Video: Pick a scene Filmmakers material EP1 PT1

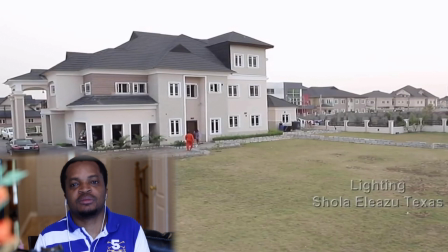(4:09)
Don't you know don't don't go at a snail speed. Move on. All right. So we improve on that. That's something that we should be aware of. We should need to move on. Once you pass the information across, move on. Let's go.
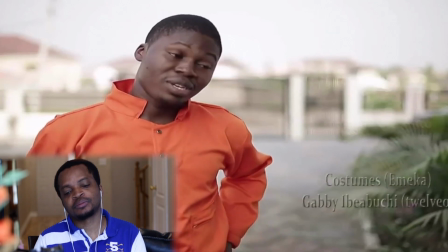(4:24) Morning, oh. How about you now? My sister, but no different, I don't tire. I beg and go and go kitchen.
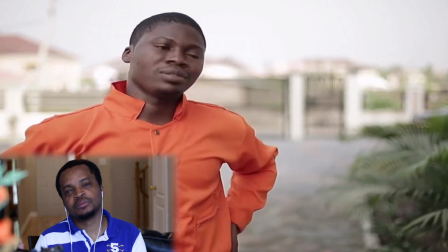(4:31) Bring very cold water. Bless you, I won't get headache this morning. Headache. Oh, wow, sorry, oh.
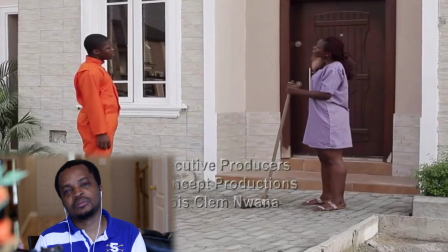(4:38) But the while I be say, Madam never come down, come open kitchen door since.
Okay.
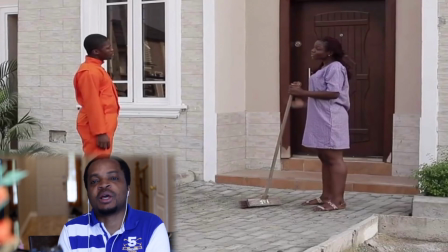(4:43)
So here, what I noticed, two things, a couple of things that I noticed. The first thing I noticed here is that we see the guy walk across the yard. He approaches the lady that is sweeping the floor, and they begin a conversation.
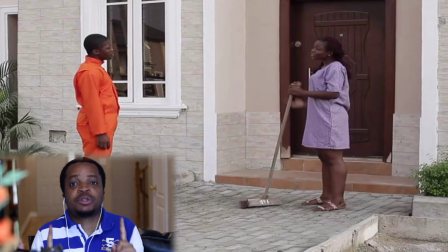(5:00)
Okay. Um, First thing that caught my attention is the blocking. The blocking is not so interesting. It could have been done professionally. Okay, I'm gonna leave a link down. Once you check out that link so that you can have an idea of how to block a scene.
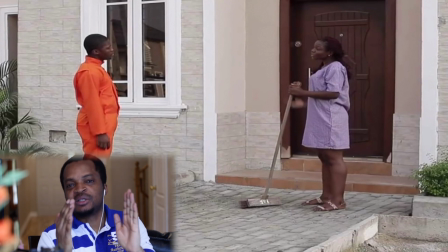(5:18)
You need to position your actors in such a way that is interesting to the eye of the viewer. Don't just put two people standing facing each other and then film. No, that is not so professional.
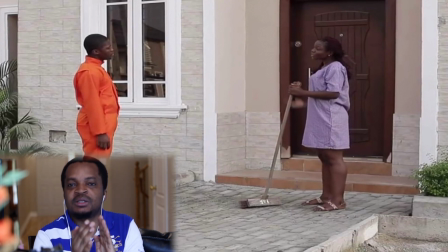(5:32)
You need to block them. There's a way you can block your actors in such a way that they complement the entire frame. Okay, so learn to make your frame beautiful.
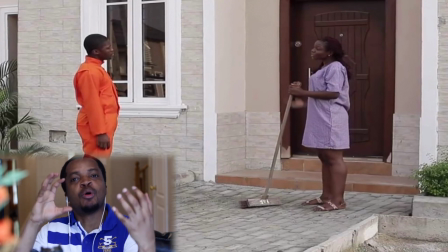(5:44)
Learn to make it interesting. Learn to make it your frame in compose your frame in such a way that people want to watch. It's beautiful. It's attractive, just like a beautiful picture, right? So two people facing each other in a conversation, no, it's not so beautiful, right?
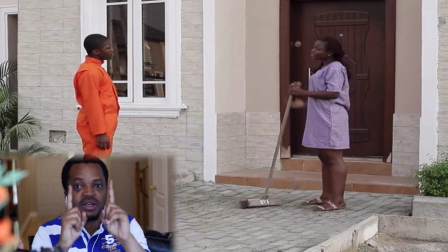(6:03)
One of the things that attract us is the blocking of your actor. So it's key. Right now, it's a two shot, but they're just standing right there looking at each other. No, it's not. It's not good. It's not professional. Sorry.
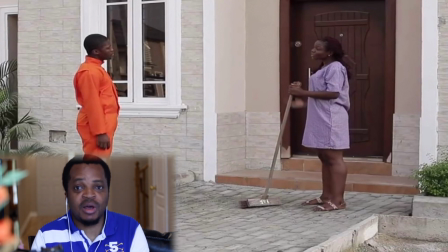(6:16)
Another thing that I want to say that just caught my attention right away is the use of close-up shots. Okay, I'm going to be talking about that later on when we get to the next scene, but no. So using the close-up shots in this scene is not the best,
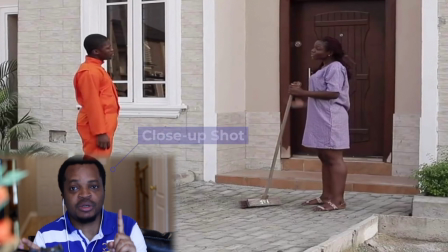(6:34)
and you will understand why when I talk about close-up shots when we get into the next scene. But those are the two things that struck me. So the blocking of the actors and the use of a close-up shot. Okay, like a close-up shot. Okay, so we're going to be talking about that in the next scene.
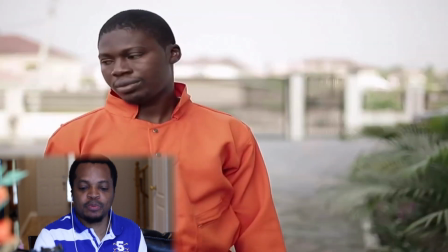(6:51)
So those are the two things that struck me. Let's go on.
In fact, I don't come here like 5 good times since 6 o'clock.
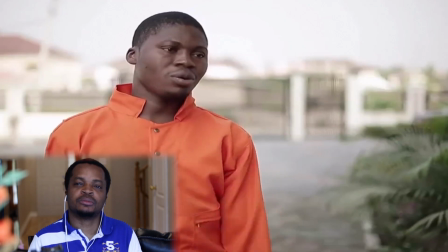(6:57) She never come open kitchen door. Okay, make I go rest more now. So I continue work.
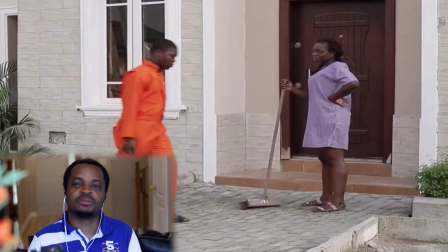(7:02) Sorry, yeah? Oshé. Sorry, my brother. Thank you,
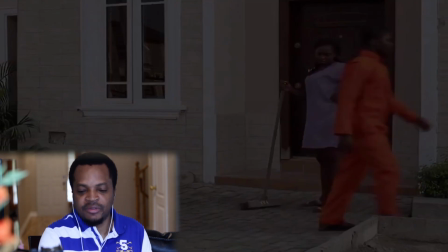(7:07)
Okay. That ends that scene. Okay. And my question is, so what is the purpose of this scene? Yeah. I got the establishing shot. Fantastic, beautiful, professional. You need to let us know where we are. I understand the purpose of that.
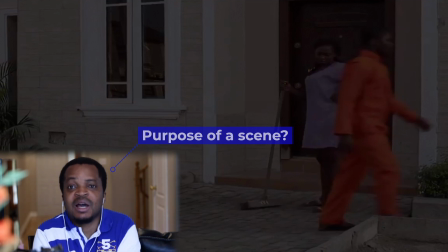(7:25)
But this dialogue, what is the purpose of this dialogue? Okay, Madame never opened us since morning. Is that the reason why we're watching this? That Madame never opened us since morning? Or is the reason that the guy has an headache and he needs a bottle of water? What is the purpose of this scene?
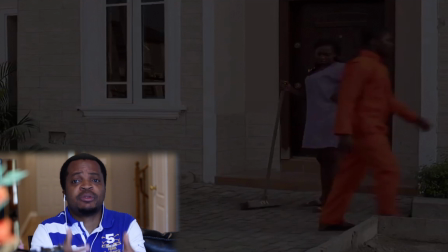(7:41)
Okay? And if the purpose of the scene is that Madame never opened us since morning, right? You need to show that. You don't need to tell that. Okay? This is television.
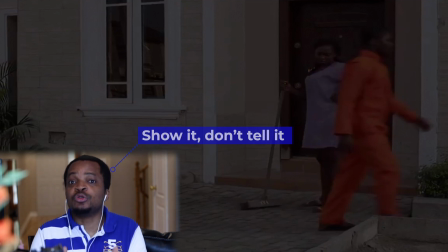(7:53)
It's not radio. Television. You need to show. What you should concentrate more is showing and not telling. Dialogue should complement the action. Dialogue should complement the action.
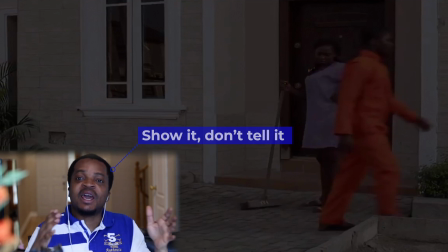(8:10)
So you need to show it. Don't tell it. Is there any other way that you could have shown that Madame never opened us since morning?
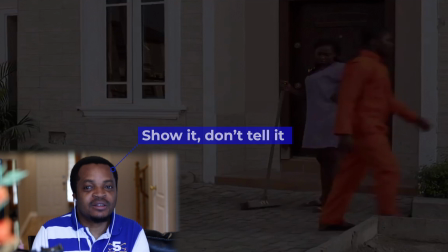(8:20)
Other than having the girl say it? Okay? Don't tell me. Show me. That's what makes it interesting.
Madame never opened us since morning.
How? Okay? Show me. Don't say it. There are many, many ways you could have shown that without saying that.
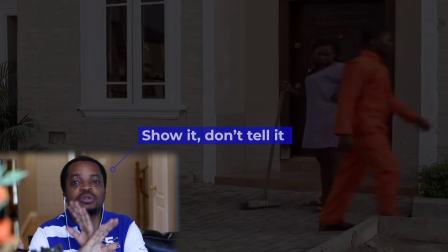(8:36)
And if you could show that, then this dialogue is totally unnecessary. Okay? So reduce your dialogue, give us more action. Reduce your dialogue, give us more action.
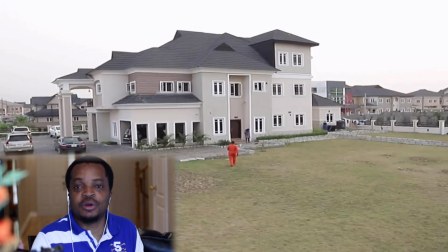(8:47)
The guy walks all the way across the yard, speaks to the girl, just for us to know that Madame never opened us since morning.
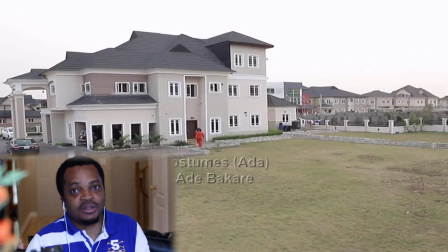(8:56)
No. The guy could walk across the yard in order to establish the shot, make it quick, snappy.
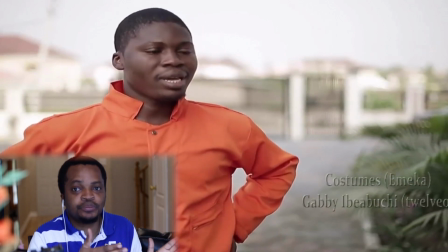(9:05)
Don't stay too long on that. It goes over there.
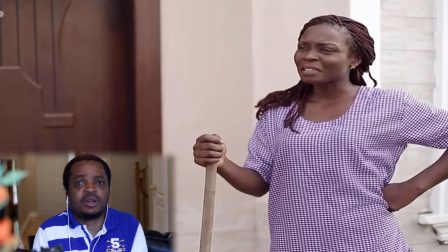(9:09)
It could try to tell the guy, can you get me some water or whatever?
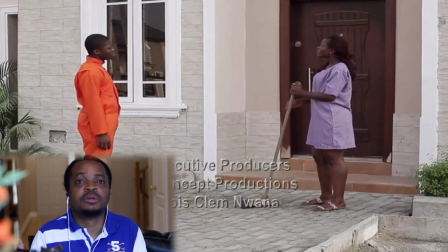(9:14)
The girl goes to the door. The door doesn't open. That's an example.
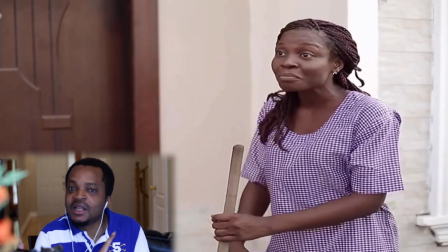(9:20)
And then she looks at him and then continues to sweep. And then he walks away. That is the same thing.
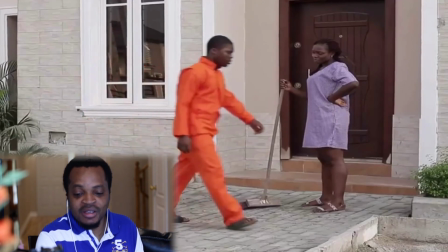(9:26)
It would have done the same thing. Okay? That would have done the same thing that what the dialogue has done.
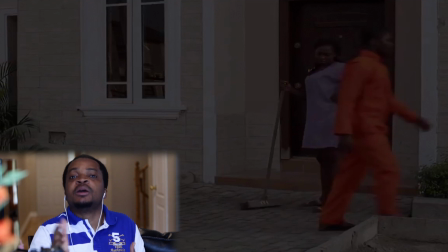(9:35)
So the guy walks across the yard.
Amen. Let me get water now.
She looks at him angry because she's busy sweeping. She walks to the door, tries to open it. It doesn't open. She looks at him again, doesn't say a word, and continues sweeping. We get the same message that the door is not open.
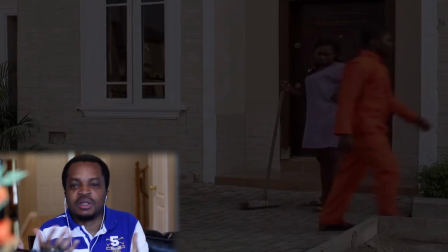(9:51)
And then he walks away. That ends it. That even makes it, a little bit more more of the action makes it more interesting than the dialogue. So show me, don't tell me. Don't forget that. Show me, don't tell me. And that's why it's called a television. All right, so let's move on to the next scene.
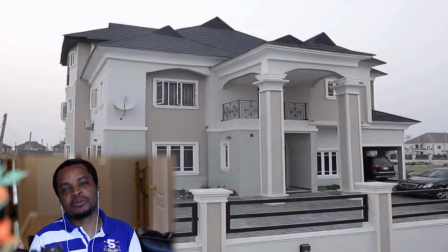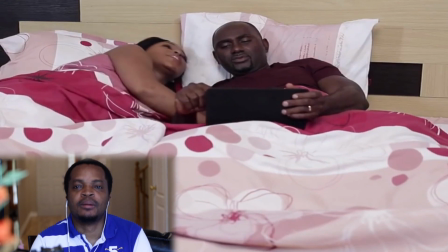(10:17) Why don't you just answer that phone? It's the maid. Yeah, what if you want something?
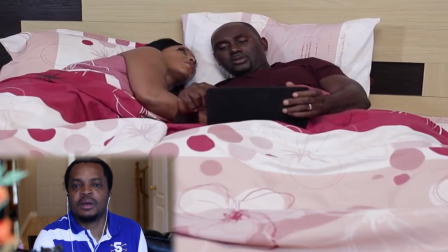(10:24)
Why are we seeing? Well, Wait, I thought we already saw the establishing shot. So why are we seeing the house from another angle again?
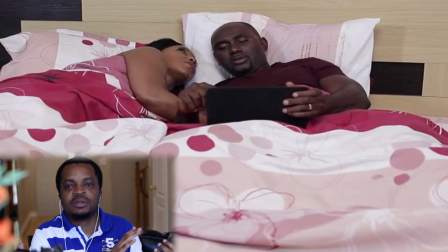(10:37)
Unnecessary. You know, you already established the location. We got into the first scene, the dialogue.
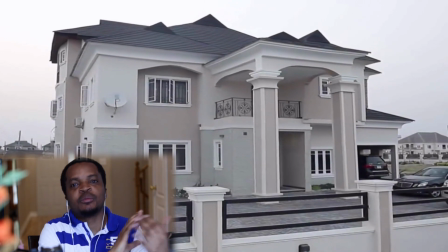(10:45)
Now you're reestablishing the location from another angle. It's unnecessary.
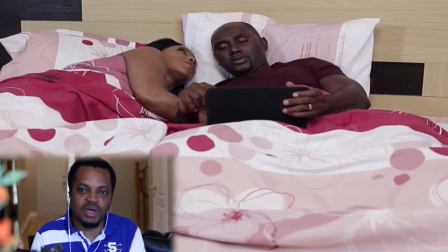(10:49)
We already know where we are. And the establishing shot is to tell us where we are. Once we know where we are, you don't need to tell us where we are a second time. Okay? So that cut right there, unnecessary. So let's be mindful of that.
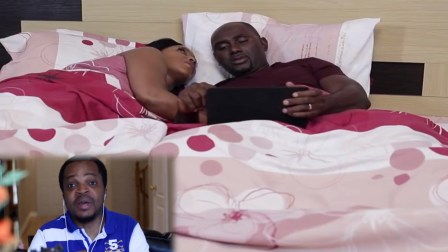(11:02)
So now we are seeing two people on a bed. I'm assuming it's a room.
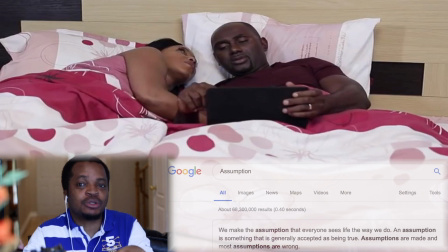(11:12)
And I'm assuming it's in that house. Okay? And they're having like a conversation. Two people on the bed, assuming it's a room, assuming it's that house.
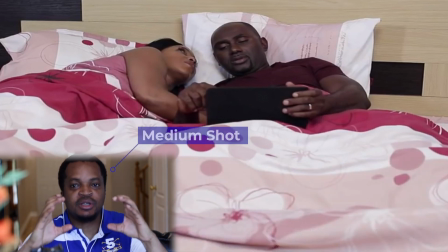(11:25)
And this is like a medium shot. They're lying down, it's like a medium shot. It's not wide enough for us to know where we are. So you establish the outside, you need to establish the inside also. Is this the guest room? Is this the boys' quarter? Is this the main room?
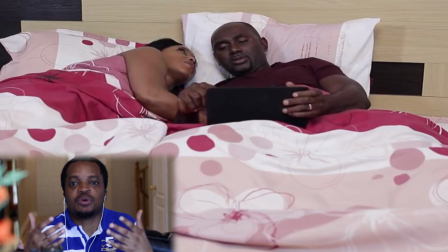(11:44)
Is this the children's room? If they have kids, is this one of the kids' room? Where is this in the house? Assuming this is in the house. You following me? So you need to establish where we are in the house.
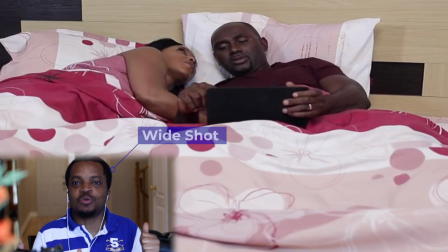(11:56)
How do you establish that? A wide shot. Just the way you use the wide shot to establish the outside location so we know this is a mansion in an estate, we need to have a wide shot to know this is a bedroom. This could be anywhere in the house, assuming we're in the house.
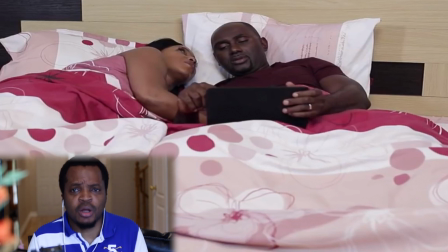(12:13)
Okay? And we don't know who these people are. Who are they? Are they visitors? Are they guests? Are they the owners of the house? Is this the madam? Is that her boyfriend? Is that her brother? Who are these people?